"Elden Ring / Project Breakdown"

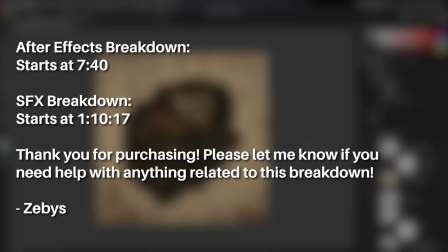0s
All right, welcome to the Elden Ring animation breakdown.
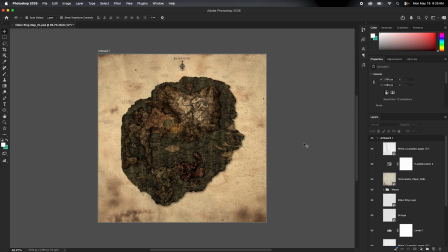5s
If you're here watching this, it means you purchased this course, and so I just want to say thank you so much. It means a ton to me, more than I could explain. Second, I'm going to try to make everything as clear and
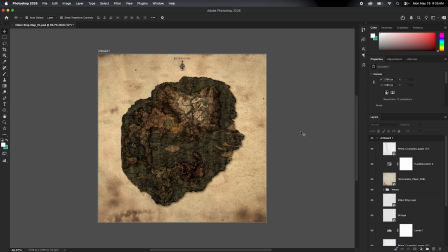23s
giving you my way of thinking about this to where you can start implementing some of these like creative tactics into your edits to where you're not just showing clip after clip after clip.
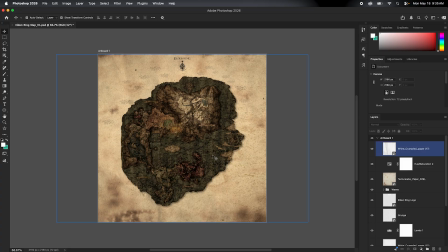36s
You can actually design some cool stuff and animate it and really bring it to life, and it'll make everything stick out more for you. So yeah, the main two things I've been seeing on the like TikTok comments at least is how did I make the map animation.
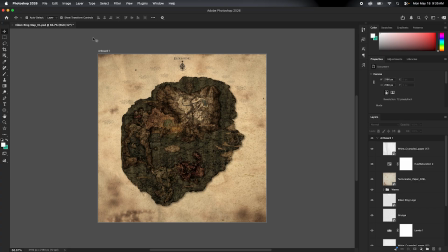54s
So we're gonna break that down first because this will be Photoshop, then we will go into After Effects for the full animation, then we will go into Premiere Pro for the sound design and whatnot. But first off, I'm not too well versed in Photoshop,
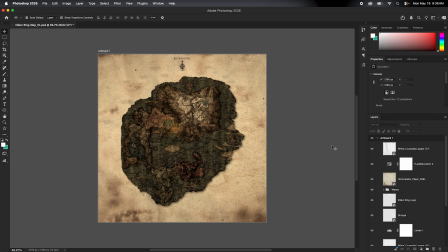72s
but if you have a decent understanding of After Effects, Photoshop is really pretty easy to understand. Um, so let's get into it. I'll show you guys how I got the game map, and pretty simple.
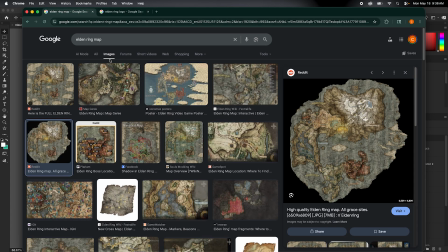86s
I just went to Google and typed in Elden Ring map. I went to images and I found this one. You can tell that someone on Reddit has masked out like the borders and stuff and really kept just the main map. And you could do this yourself.
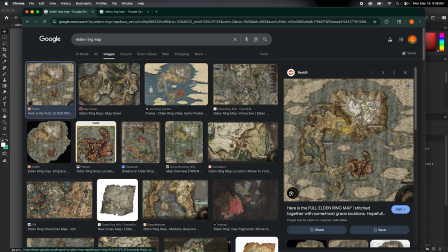104s
Um, this one, the side of Graces were showing a little bit too much.
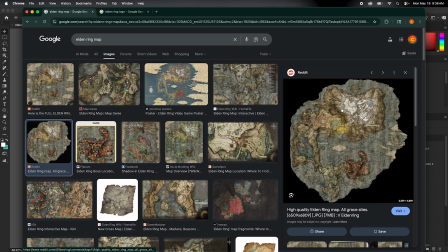111s
These were a bit smaller and it was a lot more zoomed out. So I went with this one, just right click, saved image as, and it's 6500 by 6800, which is huge. So that means the quality is going to look really, really good when it's in like a regular After Effects composition that's like 1920 by 1080.
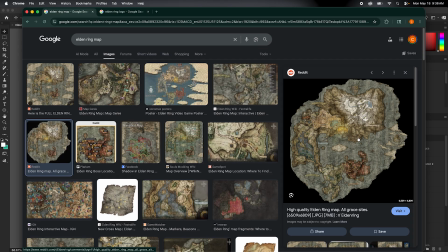130s
Even if you're working in 4K, which is 3840 by 2160 or backwards, this would still look really good because this is a huge map. The next thing to get the logo, same thing, Elden Ring logo, images.
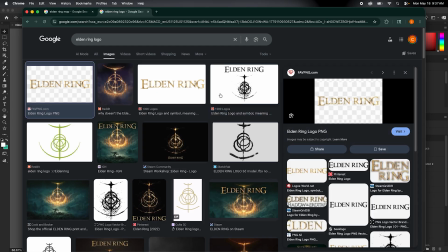148s
I could have gone with this one,
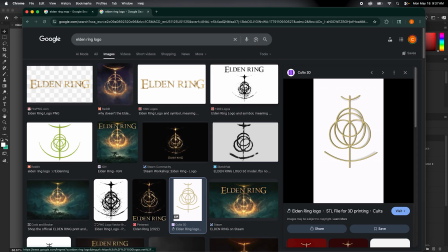152s
this one as well. I didn't know this was a GIF actually, but or just this, but
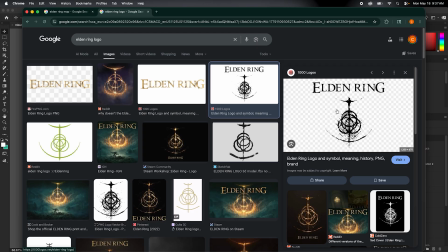160s
I went with this one because the logo kind of has that ink and hand drawn look right here, where it's not like perfect. It's got some texture to it.
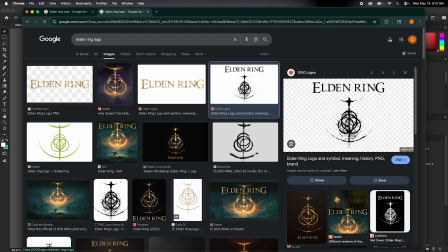172s
It's flawed basically, and so I think it looks really good and like it belongs on some sort of map. And I kept the text here because I wanted people to know as soon as the edit started playing that it was Elden Ring.
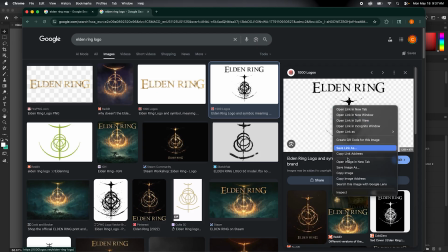191s
So yeah, just saved both of those as PNG,
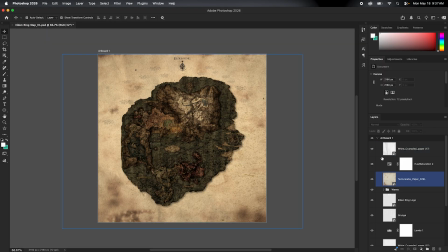197s
drop them in here, and now we will go over
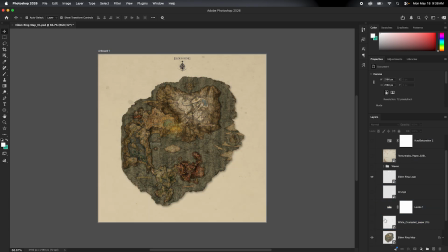203s
the textures and whatnot because that's going to be a big thing.
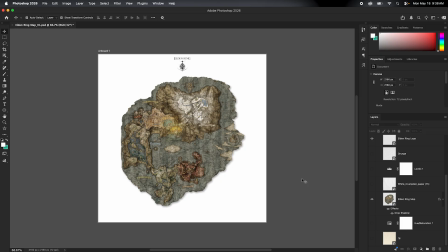208s
Texturizing your designs and even your edits a lot of time, depending on what you're doing. Paper texture is like a big main one that people use. Concrete texture is good.
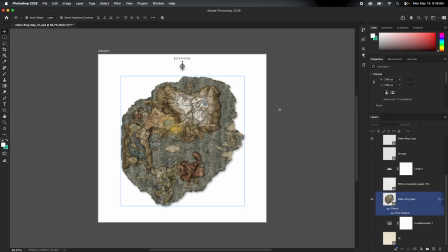223s
But for the sake of this, I wanted to make it a map. And so the first thing I knew I needed was some sort of paper texture. And so I have a lot of, in my documents, like paper textures. You can go to a site called Texture Labs,
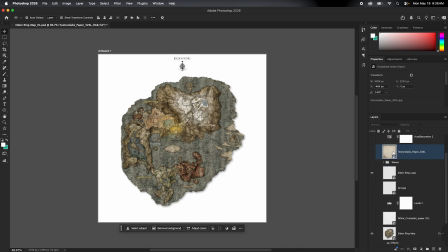242s
and they've got a ton of free, really high quality, great textures you can choose from.